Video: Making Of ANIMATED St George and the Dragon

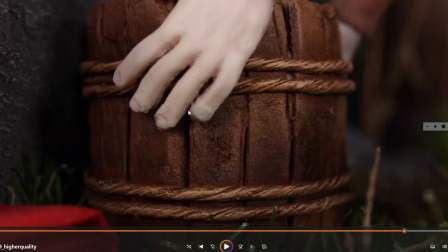put water? So I snuck it into this little end credit sequence
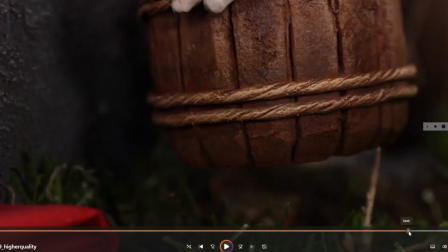there, and the water was using, let's have a look, here we go, so you can see it's using
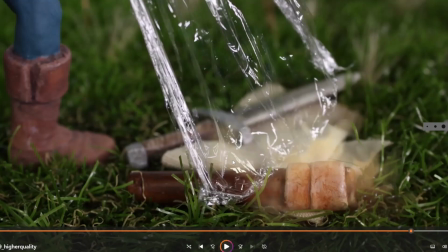oh my goodness, it's clean film, obviously, and that works very well for water in a lot of places.
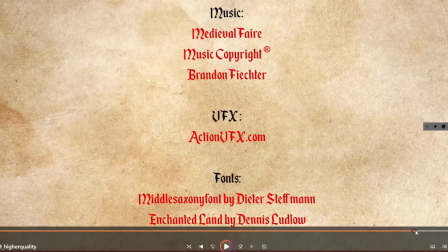In Aardman uses clean film for water, and it's very useful. And then let's see, I'll see it, and then it turns into little parts.
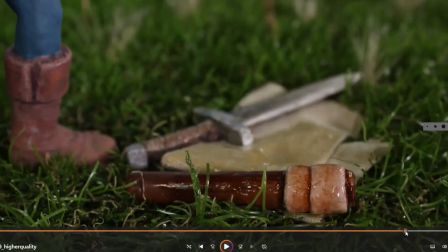It's so difficult. Oh my gosh. Oh, I missed it again. There we go.
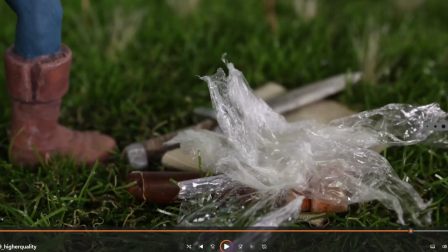So you can see how it splashes and, you know, and then obviously what I did is I used
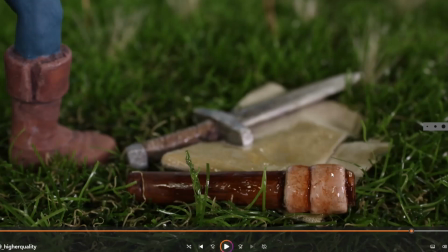either some sort of, I think it was KY jelly or something like that, some various like gel or something, and sort of animate it to look like it was wet, and then animate it down so it sort of gives that watery effect.
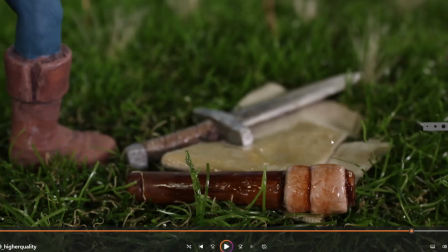And obviously put it over on this as well. Maybe a few little beads as well to give it that effect of bubbles.
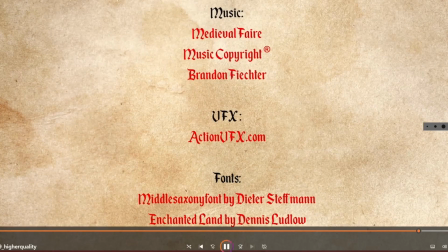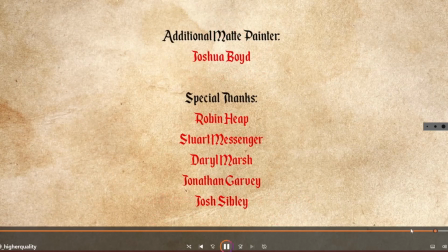Here we go. See, thanks to all the teachers. Obviously, you know, it's great to have the studio space and the time, you know, which I was given.
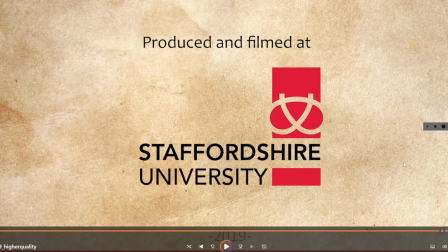You see, the teachers were constantly allowing me to use the cameras longer than, you know, I was probably allowed. You know, should have been. You know, I kept on asking them if I could have special permission to take them out again, which is, you know, very cool.
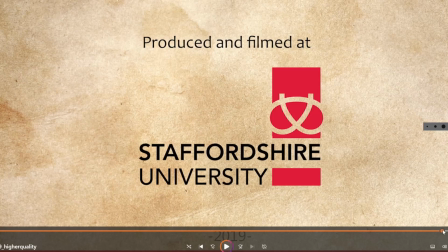So yes, obviously thanks to all the help for the obviously all the fellow students and stuff, and you know, it was good to get it all done at Staffordshire University, and I was quite happy with the logo. Worked quite well with the red, you know, and worked quite well with the theme.
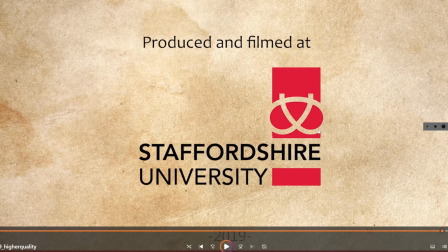And obviously the Staffordshire knot, you know, Staffordshire has a history of pottery and makers and making things. Obviously it's connected to the north of Birmingham kind of makers, you know, that kind of culture, makers culture, you know, they make jewellery or whatever. And Tolkien obviously is North Birmingham as well, and that was part of his late Victorian,
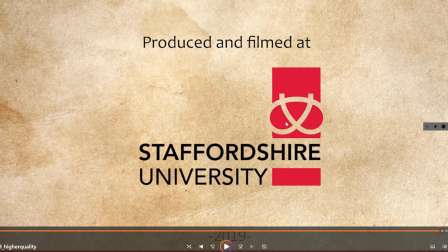you know, he's almost inspired when he made the Shire, and, you know, did the Shire, created the world of the Shire in the Hobbits. It was going off of that kind of makers, people who were the tinkerers and the makers and the, you know, farmers and whatever, the gardeners.
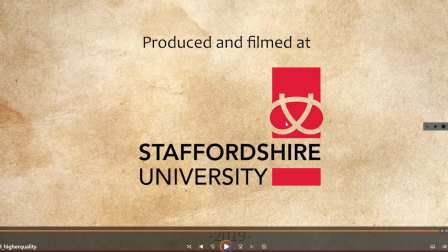And it's sort of, that world's a bit lost now, but the world where I went to Staffordshire was obviously it's just north of where Tolkien grew up, but very close. So it's nice to follow on from that history, you know. It's quite lovely.
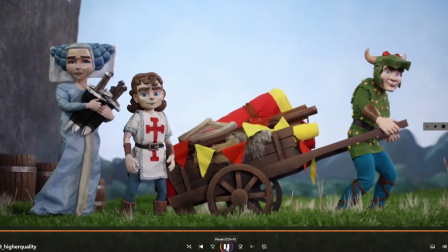There we go.
You're still here?
So this was obviously, they're all packed up, they're going, and I'm obviously sneaking a little bit off of Ferris Bueller's Day Off, which is one of my favourite films, really fun film, and I really love the idea of,
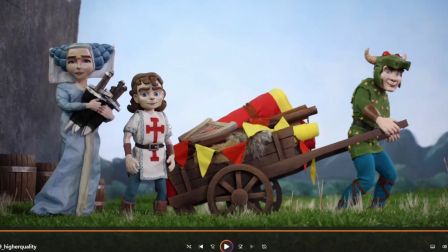you know, people watching through all the credits, and then the character kind of berates them for, you know, you know, what are you doing? What are you, you know, have you got a life to go to? And yeah, and that's about it.
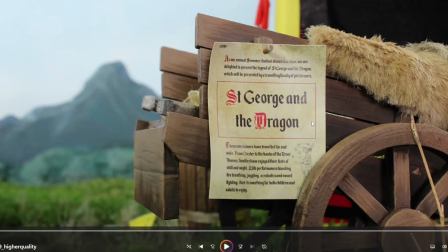So I hope you enjoyed that, and yeah, please like, subscribe, and, you know, what do they call it? Hit the notification bell and all the rest of it. Hope you enjoyed.